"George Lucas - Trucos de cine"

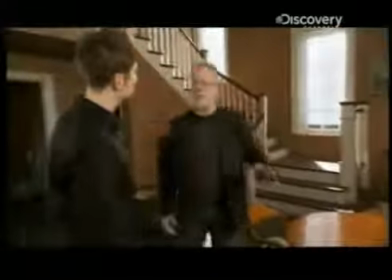Vale. Esta sería la luz clave y esa atraviesa supuestamente una ventana, aunque no lo haga.
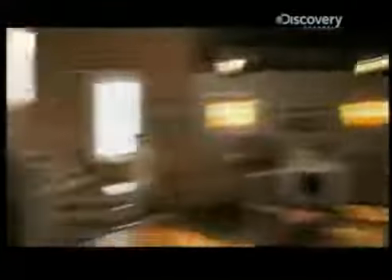Pero desde casa nunca lo sabrías. Y la pequeña caja de huevos delante de ella evita que se vaya por todas partes, así que es como si atravesara la ventana. Cualquier estudiante de cine te dirá que la base de la iluminación empieza con la luz clave y después se complementa con el relleno.
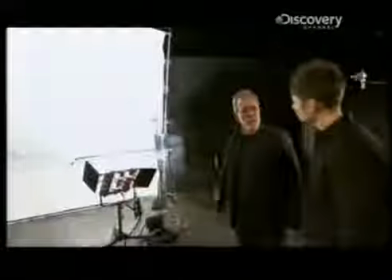La luz de relleno es realmente la luz ambiente. No debería tener ninguna dirección, es muy suave y rebotada.
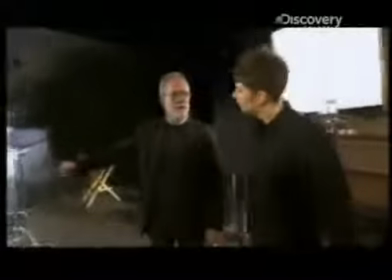La luz de acompañamiento fue inventada por mi padre, así que la uso siempre que puedo.
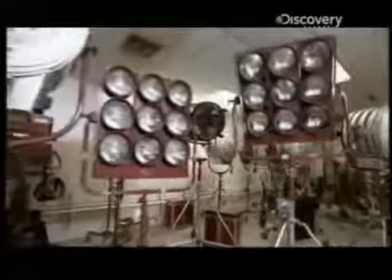¡No fastidies! El padre de Jim sabía muy bien lo que estaba haciendo. Veamos si la manzana cae lejos del árbol.
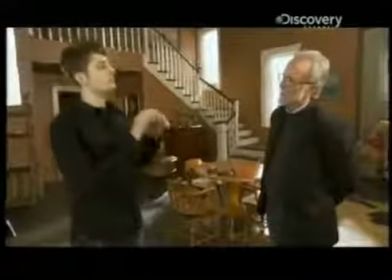Bueno, Jim, si yo te retara a coger esta luz de mediodía brillante que tenemos aquí, en el escenario, para que la convirtieras en algo tipo última hora de la tarde, con la cena en el horno,
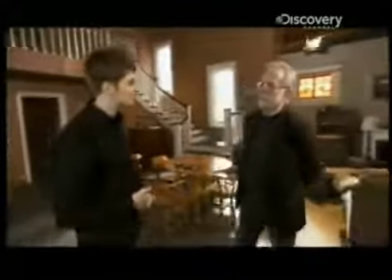¿qué harías? Creo que lo que habría que hacer es cambiar el color de la luz, y para eso puedes oscurecer las luces, lo que rebaja la temperatura del color, o bien puedes poner delante un gel que también rebaja la temperatura del color.
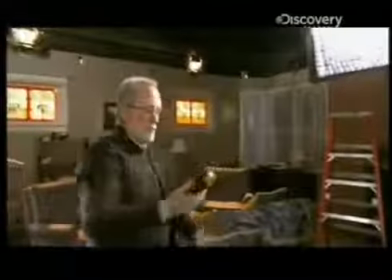La temperatura del color se mide en grados Kelvin, y las luces que tiene encendidas ahora están a 3200.
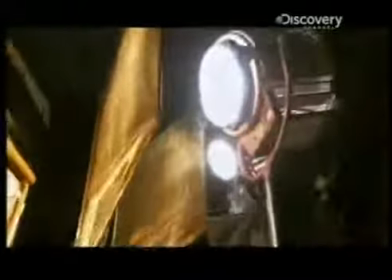Curiosamente, cuanto más baja sea la temperatura del color, el color es más cálido, como el naranja y el rojo.
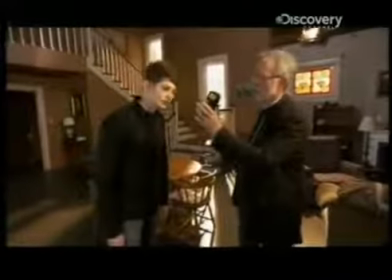Ahora la temperatura del color está cerca de 2400 y... Sobre 600 grados Kelvin menos antes que antes.
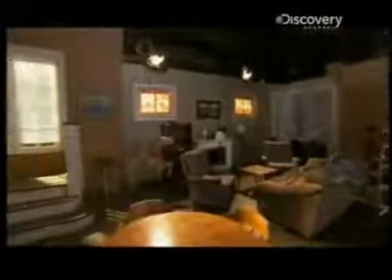Eso es. Vale. Así que es mucho más cálido. Parece que fueran las 4:30, 5, 5:30...
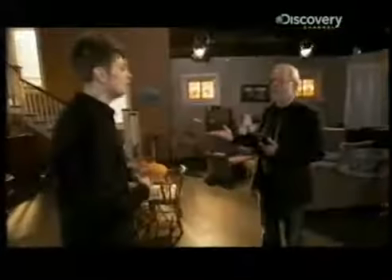Yo pensaba en las 5:15, pero sí. 5:15, exacto.
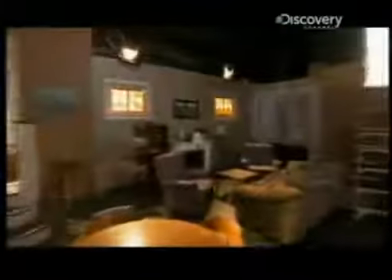No puedes mezclar el cóctel adecuado de Kelvin, geles y vatios sin saber con qué tipo de película estás trabajando. ¿En la era digital aún tienes que iluminar? Está claro que si hemos grabado así, no queremos tardar mucho en revelarlo.
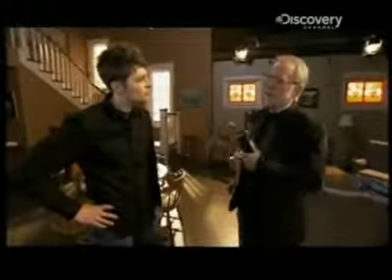Las películas son mucho más rápidas que antes y las lentes son más rápidas. No iluminas para el revelado como antes. Iluminamos para ayudar a contar la historia. Es un medio para crear una sensación y contar la historia.
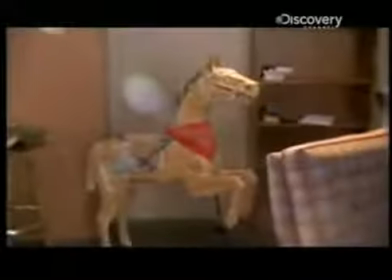Así que aunque la cámara no necesite luz adicional a su alrededor, la historia sí.
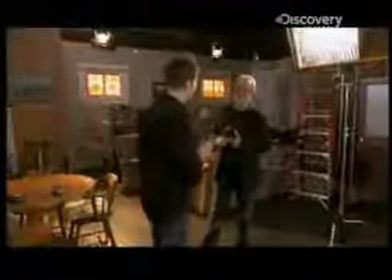Exacto. Ahí lo tenéis. Palabra del viejo.
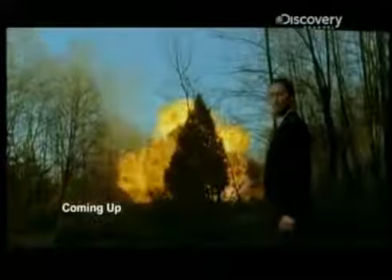Tras la pausa, parece que ha sido Keanu Reeves quien ha hecho chocar estos helicópteros, pero conocemos al tío que lo ha hecho en verdad. Consigues mucha más metralla volando, porque cuando chocan, las palas se cortan la una con la otra. Estoy en Flash Filmworks, en Hollywood, donde las apariencias pueden ser engañosas. Algo que parece una roca sólida e increíblemente realista en pantalla, como un helicóptero, es posible que ni siquiera exista. Incluso esta puerta es de mentira. Mira por detrás.
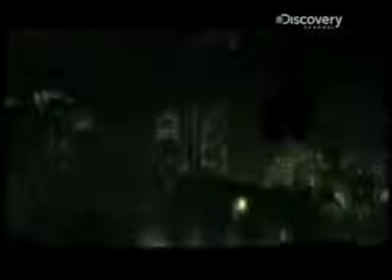Si el director quiere que el cielo esté lleno de halcones negros, pero no tiene suficiente presupuesto para alquilar animales reales, contrata a este tío.
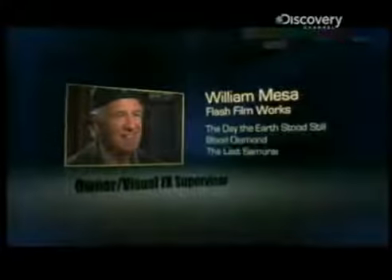William Mesa es el propietario de la empresa de efectos ganadora de varios premios Flash Filmworks. Somos conocidos por hacer lo que llamamos efectos visuales realistas o efectos visuales invisibles. ¿Efectos visuales invisibles? ¿Es porque el público no tiene ni idea de que son falsos? Eso es.
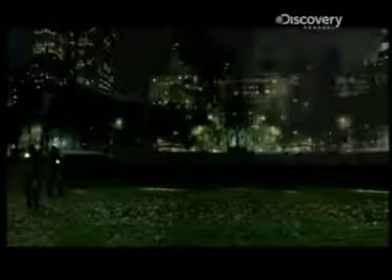Este equipo puede preparar cualquier efecto digital, pero son especialistas en los más difíciles,
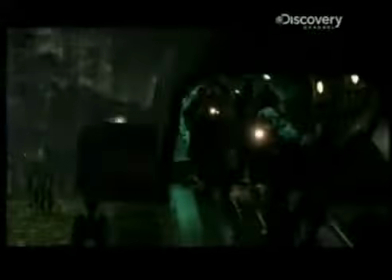como tanques, camiones y, sí, helicópteros.
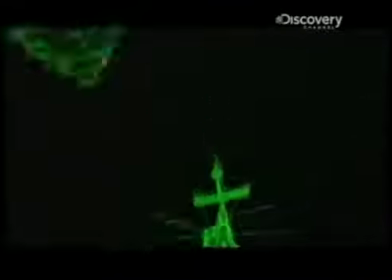¿Por qué crees que los directores usan helicópteros o vehículos generados por ordenador en vez de los de verdad?
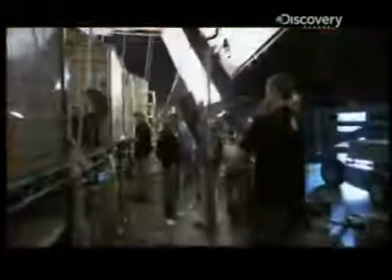Muchas veces es una cuestión de coste. ¿Sí? La otra opción para representar efectos difíciles son las miniaturas.
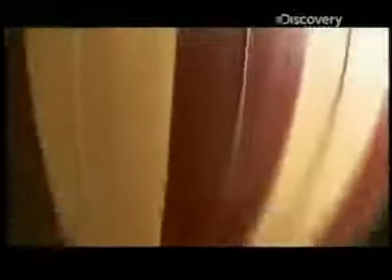Los modelos a escala pequeña pueden reproducirse rápidamente y ser muy exactos, pero también pueden costar bastante. Y es más fácil hacer explotar helicópteros creados por ordenador, ¿verdad? Sí, desde luego, no podrías explotar los reales.
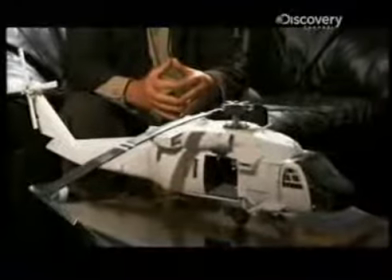¿Es como un vehículo de G.I. Joe? ¿Está dentro Buffalo Bill? No es del tamaño de G.I. Joe. Para el trabajo por ordenador, primero reproducimos los modelos a mayor escala.
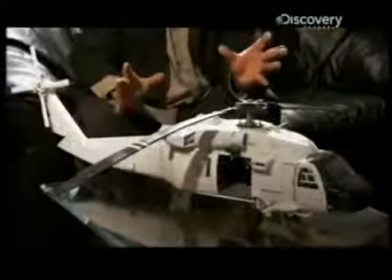Después salimos y sacamos fotografías a helicópteros reales.
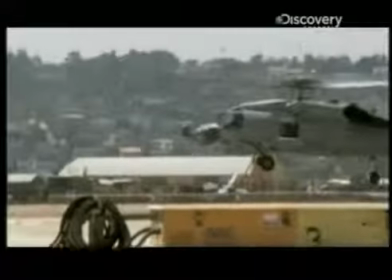Esa es la base de cómo hacemos el trabajo con ordenador, como el que tenemos aquí.